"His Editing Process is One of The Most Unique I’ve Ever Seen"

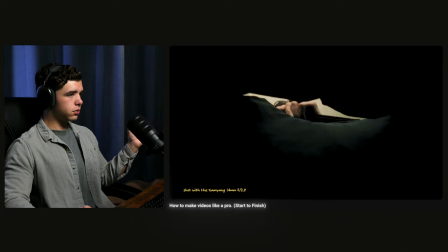(12:04) I initially bought this lens for a hiking series I shot in 2019, but it has ended up becoming a vital part of my kit that I still use in my videos all the time.
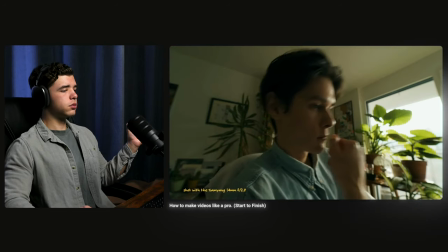(12:12) especially when shooting in a small apartment like I am it can be very useful to have a lens that
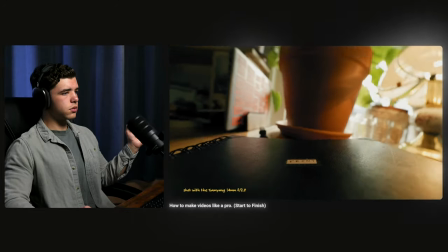(12:16) can fit things into frame even when they're quite close also the slightly distorted super wide angle look has a lot of character I find and
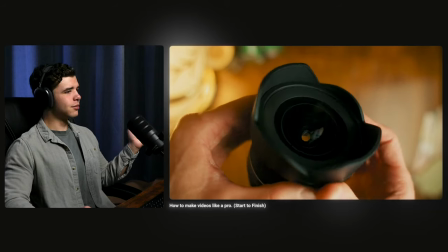(12:24) adds a bit of spice to some of the cinematography sadly though this lens is not aging as well as the Tamron the autofocus was never as good as
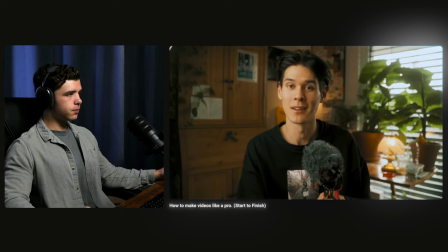(12:31) the Tamron in the first place but now over time it has become even less and less reliable so that nowadays half of the time I'm using it in manual
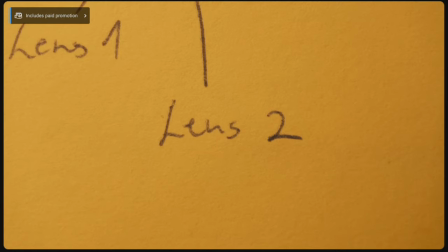(12:40) mode simply because the autofocus doesn't work properly anymore now that we've covered the visuals let's move on to audio when
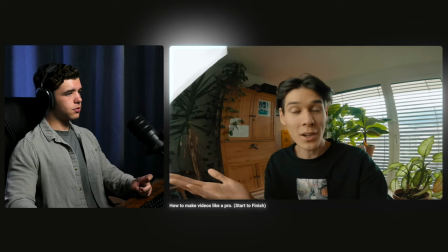(12:51) walking with gopro on my head i just use the audio from the gopro which is actually surprisingly good but to record my voiceovers or capture
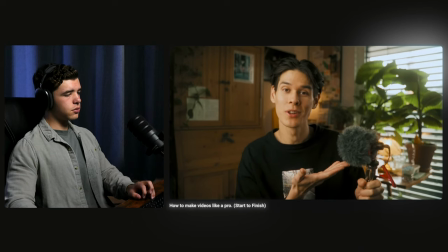(12:59) the audio of anything i'm shooting with the sony i use this little rode video micro back when i bought it i bought this mic because i knew rode
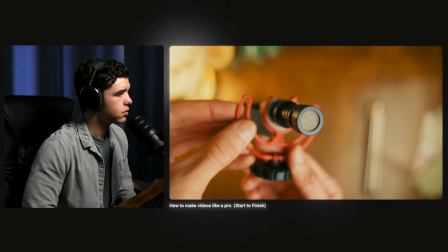(13:06) was a good quality brand however i wanted to save some money and so i decided to pick one of their mics that are in the lower price range.
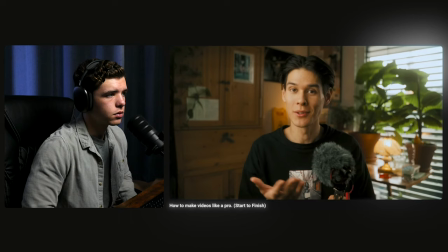(13:13) And to my surprise, this mic is so good that I still haven't upgraded it. For my uses, this is perfect.
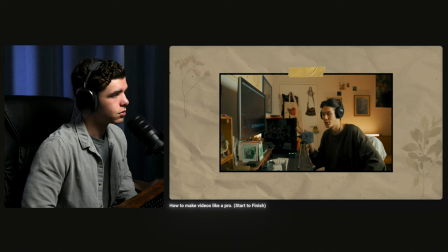(13:19) Please note, however, that for my voiceovers, I do add a little bit of post-processing in the editing process.
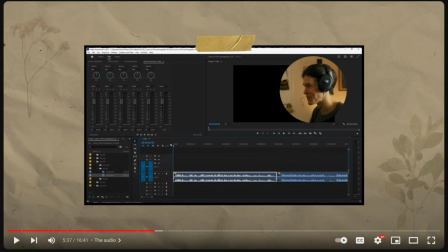(13:24)
Yeah, so with these, with the, okay, we know that he uses Premiere now. I don't know if that's the only thing he uses. We're about to find out in a little bit. But with all of these, these screens here, he's got one, the same type of paper background with the outline on the clip and
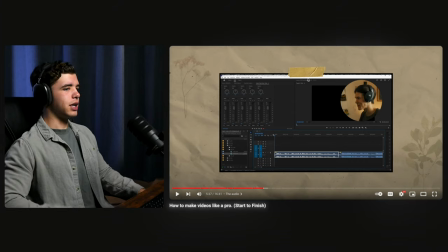(13:43)
then a piece of tape somewhere on it like it's being taped to the paper and that's just the style
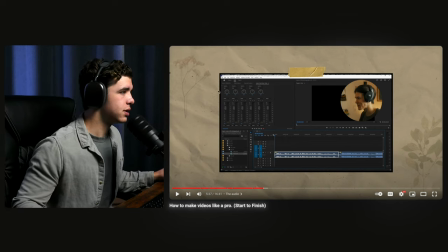(13:49)
he's decided to choose for these these screens right here pretty
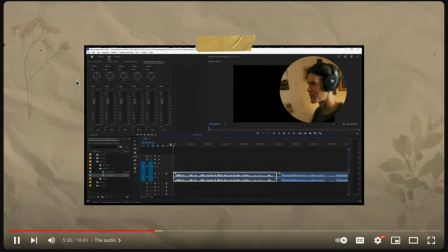(13:54) much still keeping the same style throughout the video process to really get the best quality audio from this little microphone by the
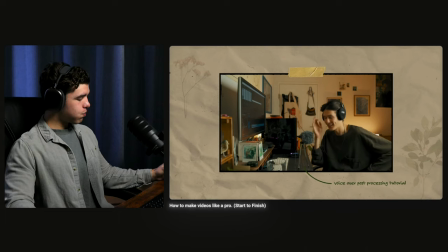(14:01) way in case you'd like to see a tutorial on how i edit my voiceovers i actually made a tutorial a little while ago which you can watch on my patreon where
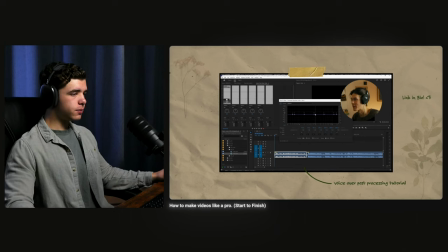(14:08) i generally post a lot of educational content you can check it out via the link in the description also one more accessory i use for audio is this
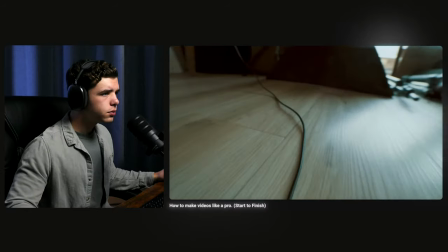(14:15) long cable this is a simple walks extension cable from hammer which i plug into the camera on one end and into the mic on the
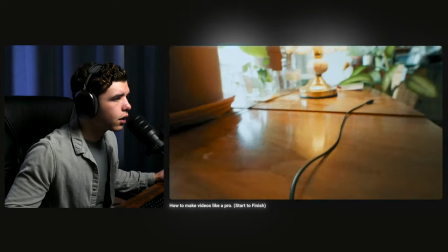(14:22)
other end so that i can bring the mic close to me which makes the audio sound much better
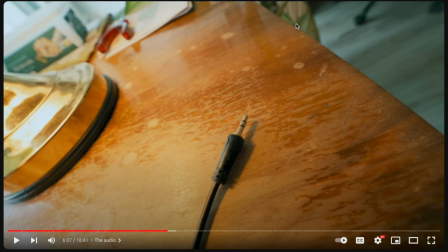(14:28)
a one shot but it looks like there's some like film grain over this which obviously gives it that that film look but i wanted to make sure i was you know paying attention a little
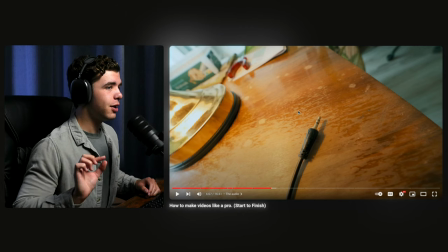(14:40)
bit a little bit more before i said anything i don't want to embarrass myself
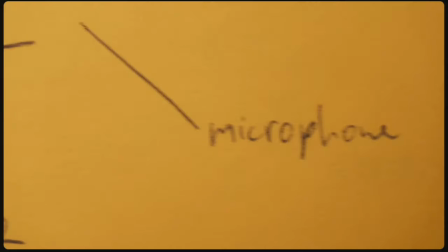(14:44)
all right lastly
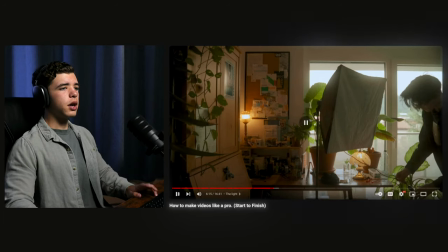(14:49)
let me show you one more piece of equipment that i use all the time which is this light i don't know if it's the lens or if it's the filter you can do it in post-production
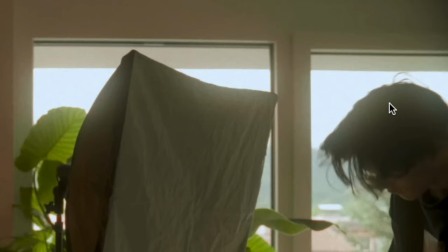(14:58)
as well in editing but there's like this haze that blends and the highlights here so you
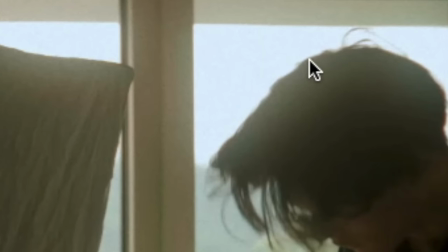(15:06)
see how it kind of it's going into the blacks here the white kind of like fades and it gives it that that aesthetic aesthetic
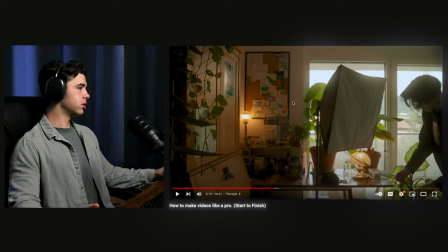(15:14) gives it that you know that type of style got some sparkling water on my
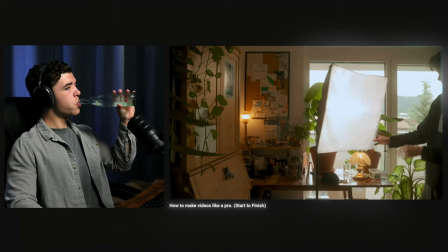(15:22) keyboard and softbox by newer i bought this in 2019 and i chose this light simply because it was cheap.
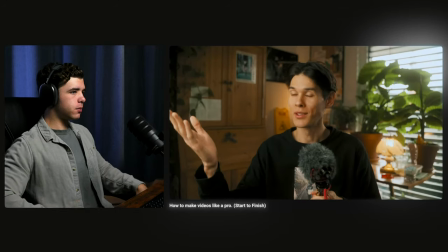(15:29) As you can see, the lighting you can produce with this is great. It's such a good beginner light.
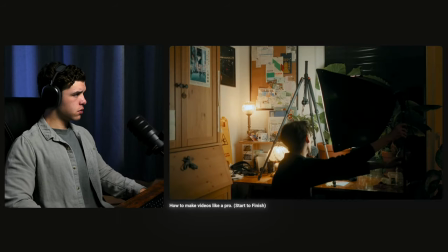(15:34) Personally, however, I'm looking to upgrade this because you do really feel the low price when actively working with the light.
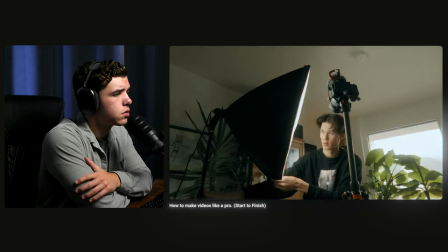(15:41) The lighting looks great, which is the most important thing. However, the tripod feels quite wobbly and the light just never feels really stable.
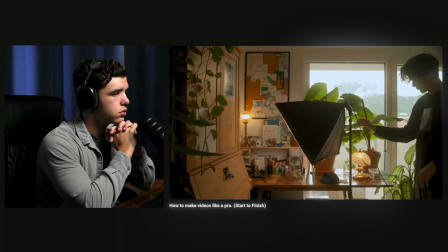(15:48) So that is where they saved, I suppose, to drive down the price.
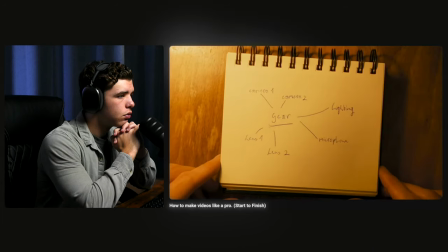(15:52) Anyway, that was an overview of the most important pieces in my gear kit, which allow me to produce my videos.